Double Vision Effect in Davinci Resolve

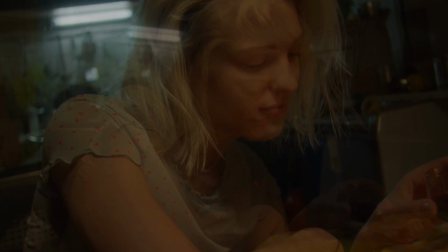[0:00]
Hi everybody, Jeremy here from Video.Studio, and today I'm going to share with you how to create the double vision effect in DaVinci Resolve.
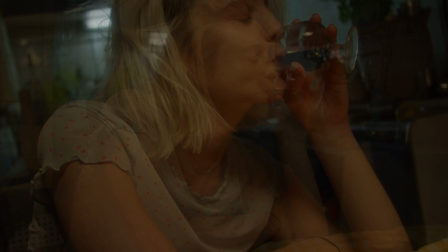[0:05]
So let's check it out.
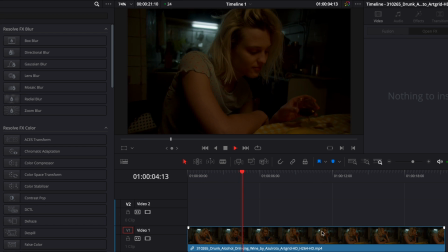[0:10]
Alright, so in DaVinci Resolve right now on the edit page, and here I have a clip of a woman drinking, so we're gonna try to create an effect of double vision, like if she were drunk, for example. But you can use that effect to emphasize someone that just got hit by something,
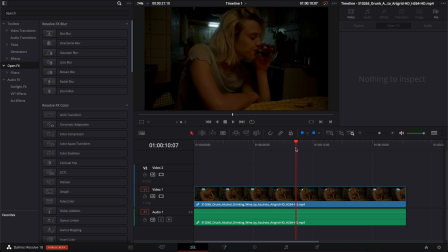[0:25]
that got poisoned, or it could even be like a cool effect for a music video or whatever. It's just an interesting effect to play around with. So it's gonna be very easy.
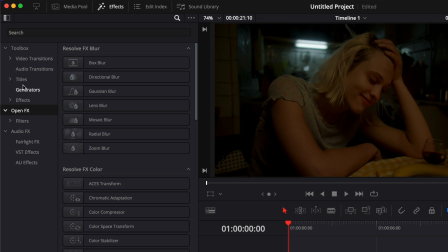[0:34]
We're gonna go over to the effects, down to open effects, and here we're gonna search for transform. We're going to use this transform effect. We're going to just drop it here on our clip.
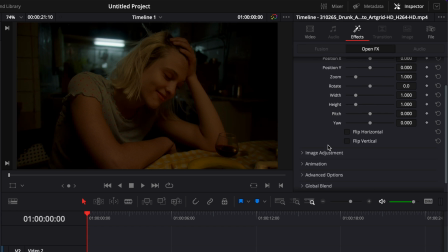[0:44]
And then here in our inspector, we're just going to scroll down, go to global blend. And here we're going to reduce the global blend, maybe to about 75 for this one. And now that we reduce the global blend, it's going to allow us to have basically twice the same clip, but one going to be at 0.76 of opacity.
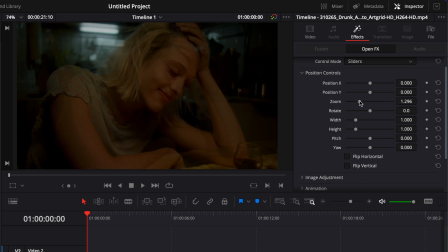[1:04]
So now when we adjusting the zoom, as you can see, it feels like we have two clips. We got the original clip in the background, and then we have another clip layered on top of it at 0.75 of opacity, but it could be less opacity, more opacity, and you can just play around with that.
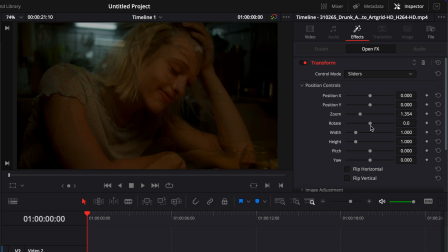[1:22]
It will just change the effect also quite a lot. Play with this parameter. So here, for example, we're gonna play with the zoom. So we're gonna increase the zoom, and then we could play with the rotation. So having a bit more rotation right there, you could displace the position as well.
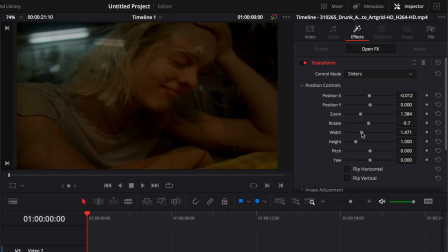[1:37]
You could change the width and the height. So it could be useful for creating memes or just emphasizing like some trippiness, you know, by having something getting distorted.
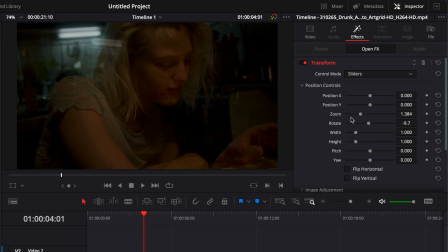[1:46]
For this specific example, we're not gonna go that extreme. I'm just gonna make some modification here to the zoom and to the rotation. So I'm gonna rotate a little bit, zoom maybe a little bit more, and I might just bring the blend down a little bit.
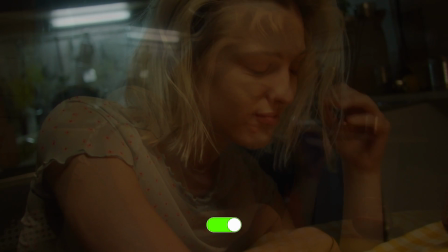[1:59]
And now if we play it, we already have that cool duplicate effect that gives some trippiness to the scene.
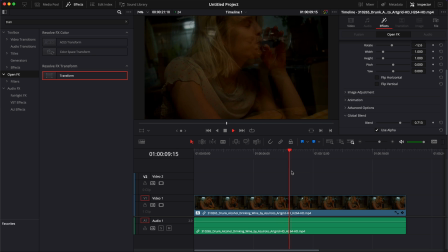[2:05]
But for that specific clip, we're gonna go a step farther and gonna add two other effects to just give it more texture and make it work a little better.
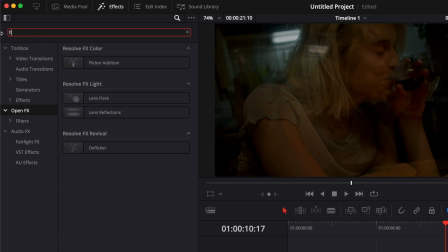[2:14]
So here I'm gonna go to the search bar and I'm gonna search for flicker. I see that there is cool light in the background, cool neon light,
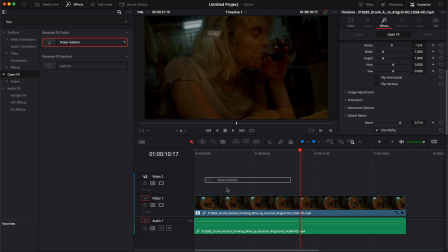[2:22]
and it will be cool to just add to the trippiness by having a flicker effect to it.
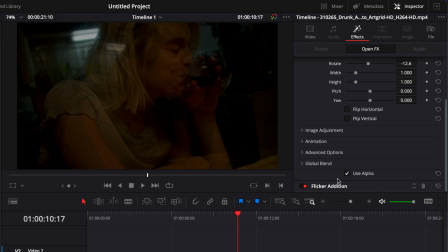[2:27]
So I've dropped the effect. Now we can go over to the inspector, click flicker addition.
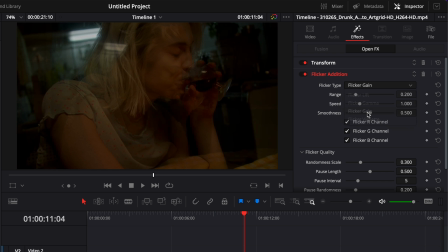[2:32]
Here we're gonna switch the flicker type from gamma to gain. We're gonna increase the range. We're gonna reduce the speed. We're gonna increase the smoothness. Then we're gonna scroll down a little bit.
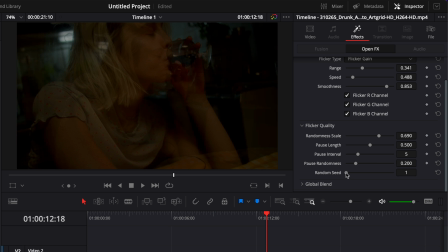[2:42]
We're gonna increase the random scale, and we're gonna increase the random seed. Now let's play it to see. I'm gonna increase as well the pose length and the pause interval, so it's not as present and it just doesn't distract us too much.
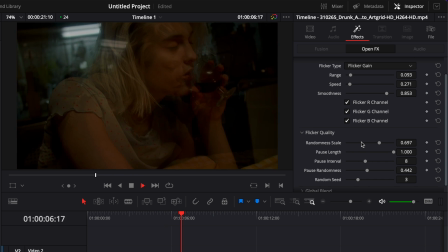[2:56]
So here I've reduced the range by a lot, and then I play around with the random scale to get something that looks quite natural.
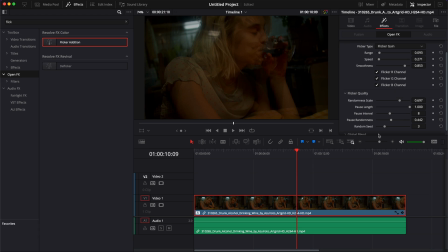[3:03]
Just play around with the same thing until you find something that works for you. Now the second effect I'm gonna add to it is gonna be a camera shake.
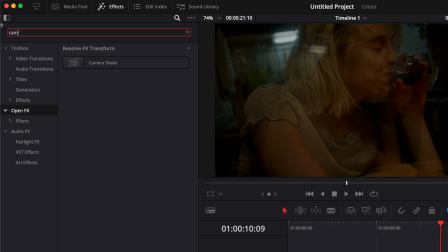[3:09]
So I'm gonna search for camera shake, and we're gonna just take it and drop it on our clip.
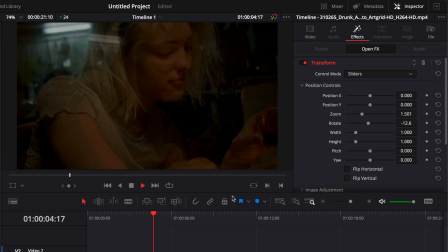[3:14]
Now let's play it to see how it affects our clip. Right now it's a bit too much and there is not so much randomness to it.
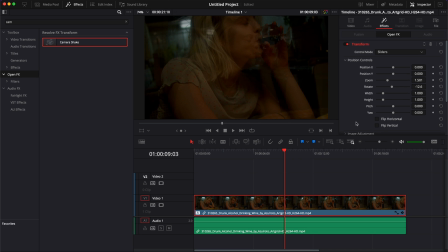[3:20]
It feels very unnatural. So we're gonna change that by clicking into the clip, then in the inspector, click camera shake.
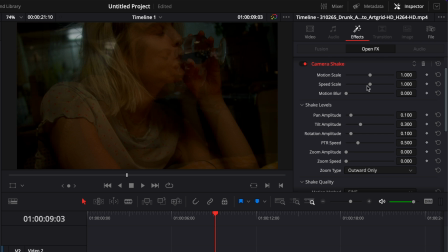[3:27]
And here we're gonna play around with the setting as well. So the first thing is that I want to reduce here the speed scale. I want then to scroll down a little bit, and here I'm gonna adjust the randomness scale, and I'm gonna adjust the random seed.
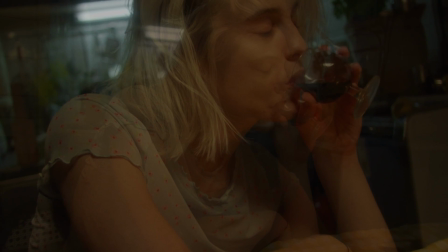[3:41]
Now let's play it. And we got something that is just looking a bit more natural in my opinion.
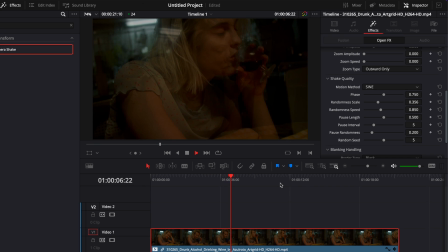[3:47]
And that's how I will create that double vision effect. Now play with each of those parameters to really get the look that you want, depending on what you're trying to convey.
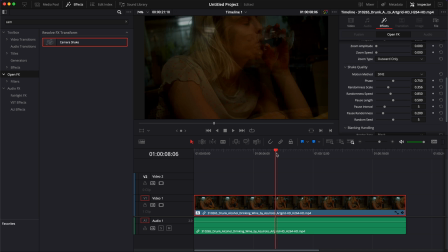[3:55]
Right now it's a drunk scene, so that's why I added all those elements, but that might be different for a fight scene, that might be different, you know, for someone that got poisoned, for a music video, for whatever it is. So just play around and see what works for you.